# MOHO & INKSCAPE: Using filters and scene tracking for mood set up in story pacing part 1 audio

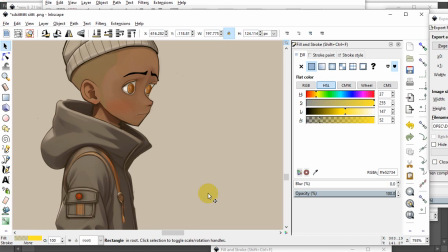501s
And if the audience is engaged enough with the character, they'll understand when I do this, that this is either something in the past or something he's reminiscing about, right?
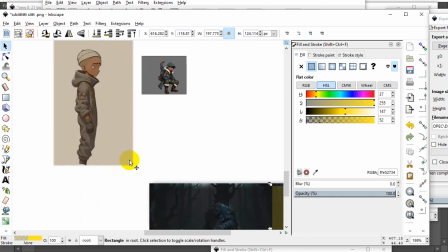513s
So when I take you back out of that, back to here, that's how it breaks.
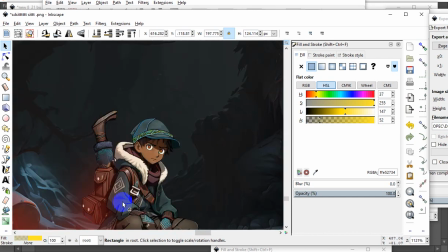520s
Right, that's how that scene breaks back to, oh, okay, because someone's he's happy now because he thinks that, you know,
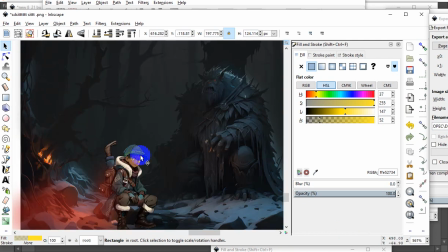529s
like this troll type of guy thought he was going to attack him, basically. Should I be telling this? I don't care. So you can understand where my head is at, right? So this dude was going to attack him. He's in the forest, right?
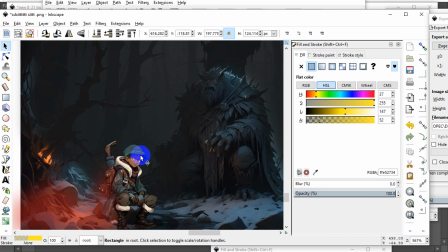545s
He's actually searching for something that he needs. It's not a quest, but I don't want to go give that away, right? So the actual villain or the troll villain in this thinks that he is weak as far as a character, right?
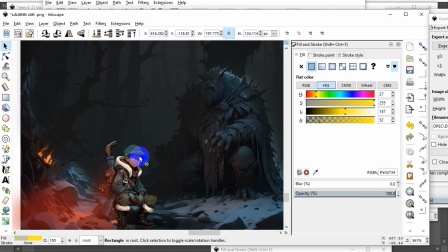563s
He doesn't know the landscape, doesn't know the area, so he tries to attack him. Turns out bad for him that he does know the area. He was raised here and he knows all about this planet, right?
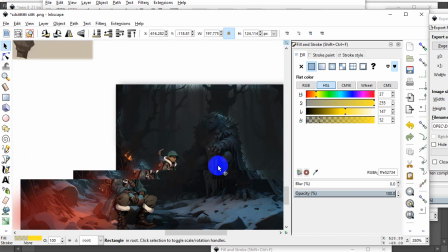575s
So he's going to be at here, right?
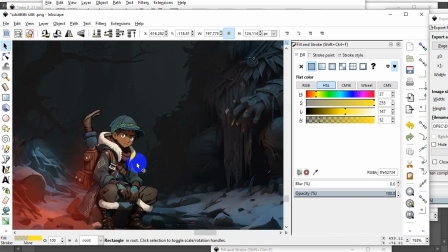579s
So what am I trying to do? I want the element of, oh, this guy maybe knew about this place. This guy tried to attack him, thinking that maybe he didn't know where he was or what planet this is, and then he ends up beating him, right? By understanding the landscape and what that
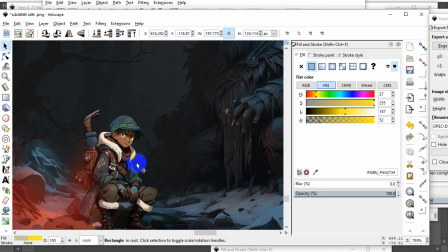603s
the different things on the planet and what's going on. I'm not going to go into more detail, just give it away, right? Once I get this to the point where it's just a defeated foe, right? Then he's cooking dinner. And you don't even think of, there's usually no emotion played.
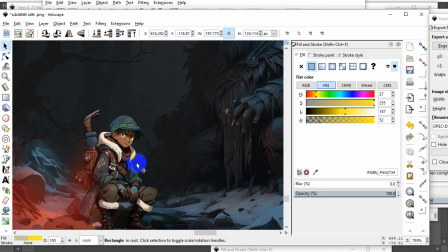623s
Usually in the mind state of the person watching, it's like, okay, if they like the character, they're happy that this happened, right? They're happy that the mean thing didn't get him, right?
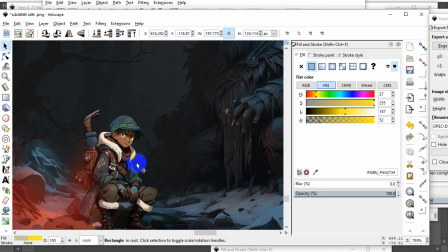636s
Hopefully, if I show and give you enough emotion about that character at the beginning, you're worried about him. You're hoping that he doesn't get destroyed. You hope he doesn't get eaten.
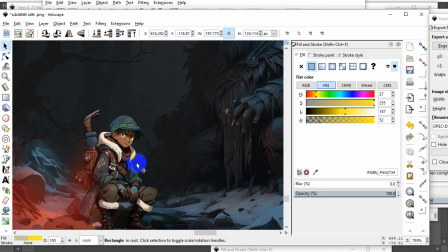647s
If I've had you attached to the character at the beginning, kind of hard to do, but that's what I'm trying to do. So once we get to the point where, oh, okay, he seems to know about this planet.
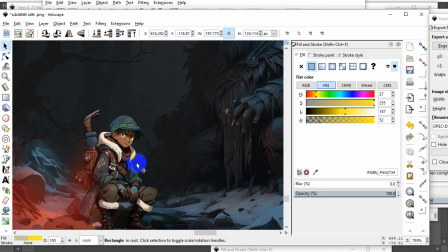662s
He knows what he's doing, right? He's cooking. Cooking's basic thing, doesn't really mean anything.
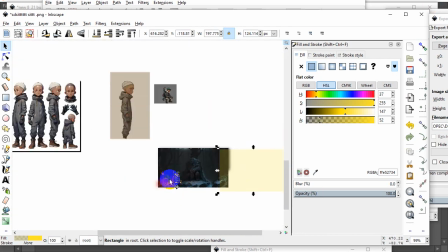668s
But when I do the transition from, once he goes down and he's gazing into the fire, I can transition into this.
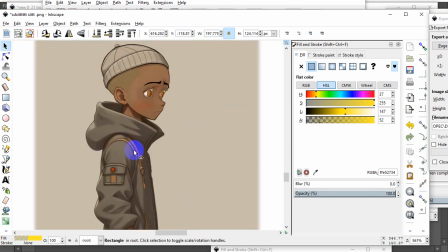677s
And then it'll give the audience a little back understanding of, oh, okay, he comes from this place, right? And whatever thing I'm going to go, I'm not going to give that away because that would be crazy, right?
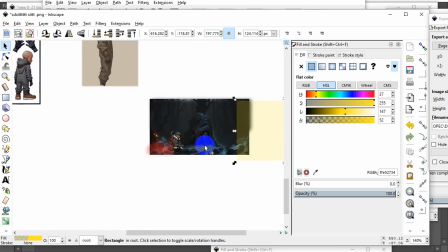690s
But he's familiar with this place, right? And those are what I mean when the person was asking me transition, like on the screen.
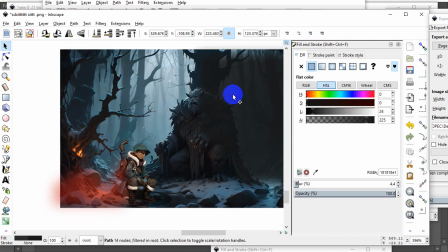700s
A lot of it doesn't matter because you can change a night scene into whatever you want it to be.
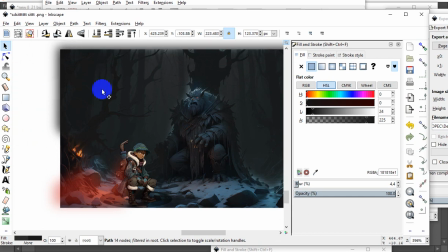707s
You know, usually when you're, and I say this a lot, whenever I see a cooking scene, I'm more in involved in it if it's at night for some reason. I think that's just me, right? Cooking scenes to me are always cool at night in the woods because there's vulnerability there.
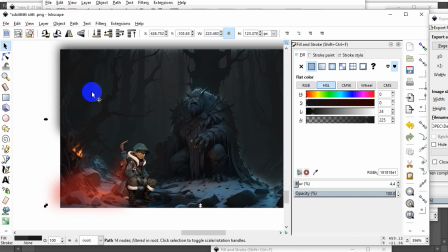725s
You're by yourself, right? You feel, I wouldn't say fear, but your wits are about you. You're paying attention more to your surroundings than if it was a daytime and it's birds are singing and the sun's out and animals are, you know what I mean?
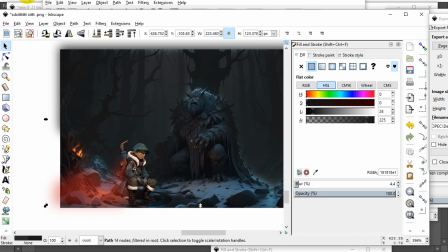743s
So, but that's what I mean by that.